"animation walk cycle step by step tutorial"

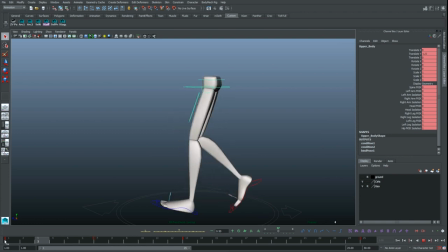(8:13)
But since the character doesn't cover any ground, we have to have something cover ground, and we're cheating the feeling that he is walking
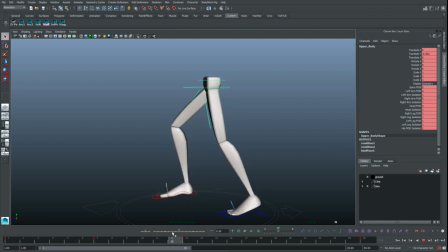(8:24)
by having the feet slide. So the other thing that most people forget with the passing position that's super important is, if you imagine drawing a
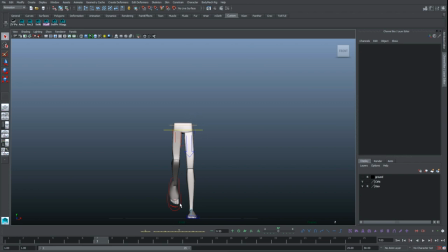(8:34)
line from the ground up through the hips, through the center, we can kind of get a sense of the balance. Right now, it feels wrong, right? Well, what if we push it this way?
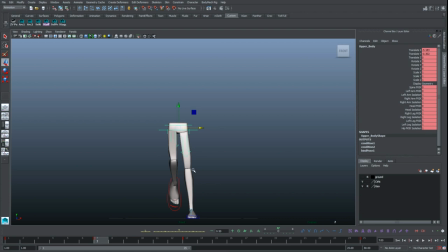(8:46)
Well, then it feels even worse, right? Because this foot is off the ground. We have no balance, no foothold to handle our weight. So in this case, with this foot lifted, we have to kick it over to its extreme in the passing position.
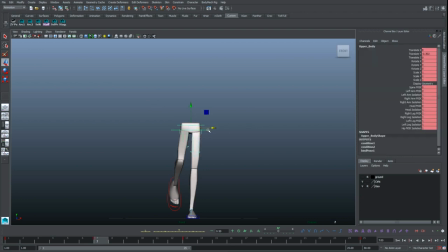(9:04)
It's probably the single most important part of the passing position, right? So it works in the contact pose because the weight is split evenly between both feet. But here, we've got to kick it over. That way we can lift that foot. And since we're lifting a foot,
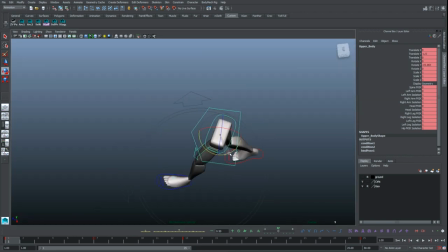(9:22)
just like this twist that helps us get this foot forward, we also need a bit of twist this way to raise a foot off the ground, right? That's what's in a basic walking cycle. You know, it's common for it to happen here in the passing position.
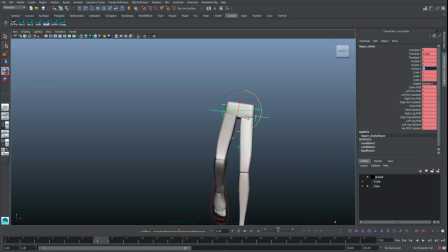(9:41)
So we'll just say -8 to keep the numbers simple. All right. Then we can copy what's going on here. We'll middle mouse drag from 7 to 19. And we get the same exact thing.
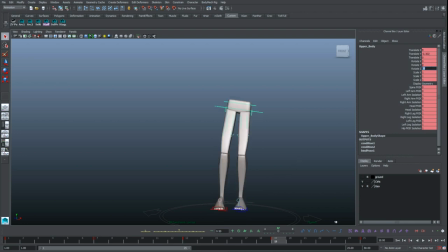(9:57)
But just like with the contact poses, when they change, we have to mirror it. Right? And then, so side to side changes as well. Right?
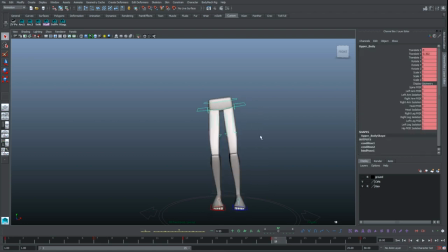(10:15)
So he's always covering ground from side to side, and now we need to adapt the feet. And I didn't copy the feet over so that we can get this automatic halfway in between.
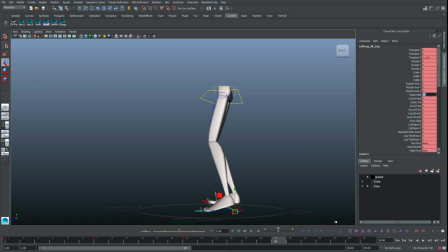(10:29)
Right, we can key that down. This will be the lifted foot this time. Right, so we'll lift that up, tilt it down.
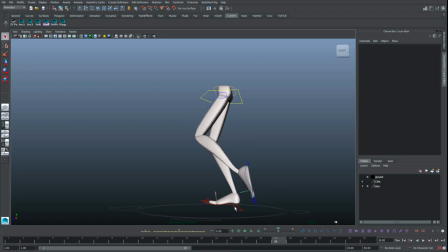(10:45)
Point it back. And this will be the planted foot.
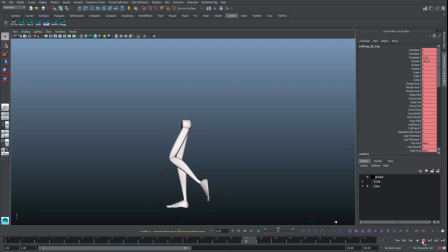(10:54)
So if you play this from the side view, our walk is starting to have some life. It's starting to feel like the character is taking a step because we have our first breakdown. But we really need to add a couple more poses to
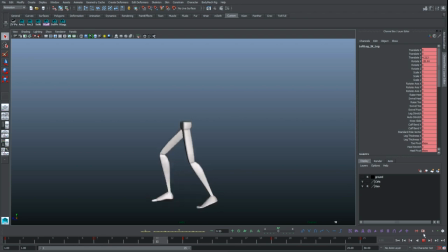(11:10)
clean up the feet and add more weight to the walk, some sense of gravity.
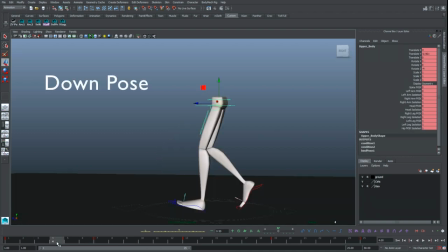(11:15)
And we'll achieve that with the next two poses. The down pose will be starting, the first one will be on frame 4. And just like the name suggests, it's the down extreme of the walk. So it's the lowest vertical point in the hips. And then rotation-wise, it's the lowest vertical point as well.
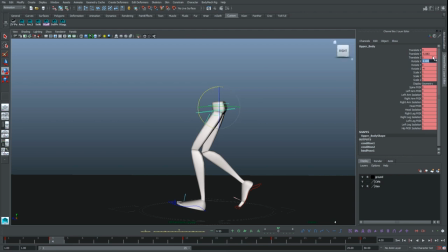(11:35)
So let's just say, 7. Let's say -5, right?
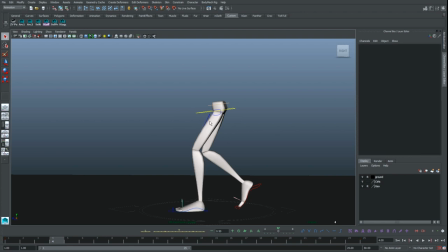(11:49)
And then we'll flatten out this foot, because the foot plants so that I can take the weight.
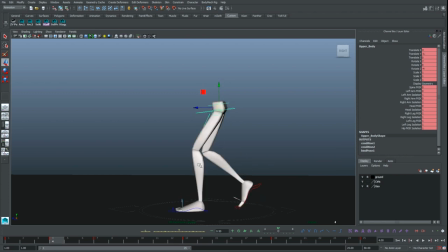(11:55)
And what's nice is we're getting that contrast and shape where we get the straight leg and then we get the bend, which gives the appearance, the feeling of weight.
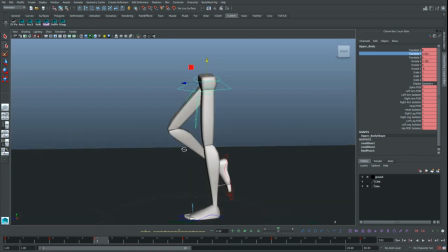(12:11)
For the other foot in the down position,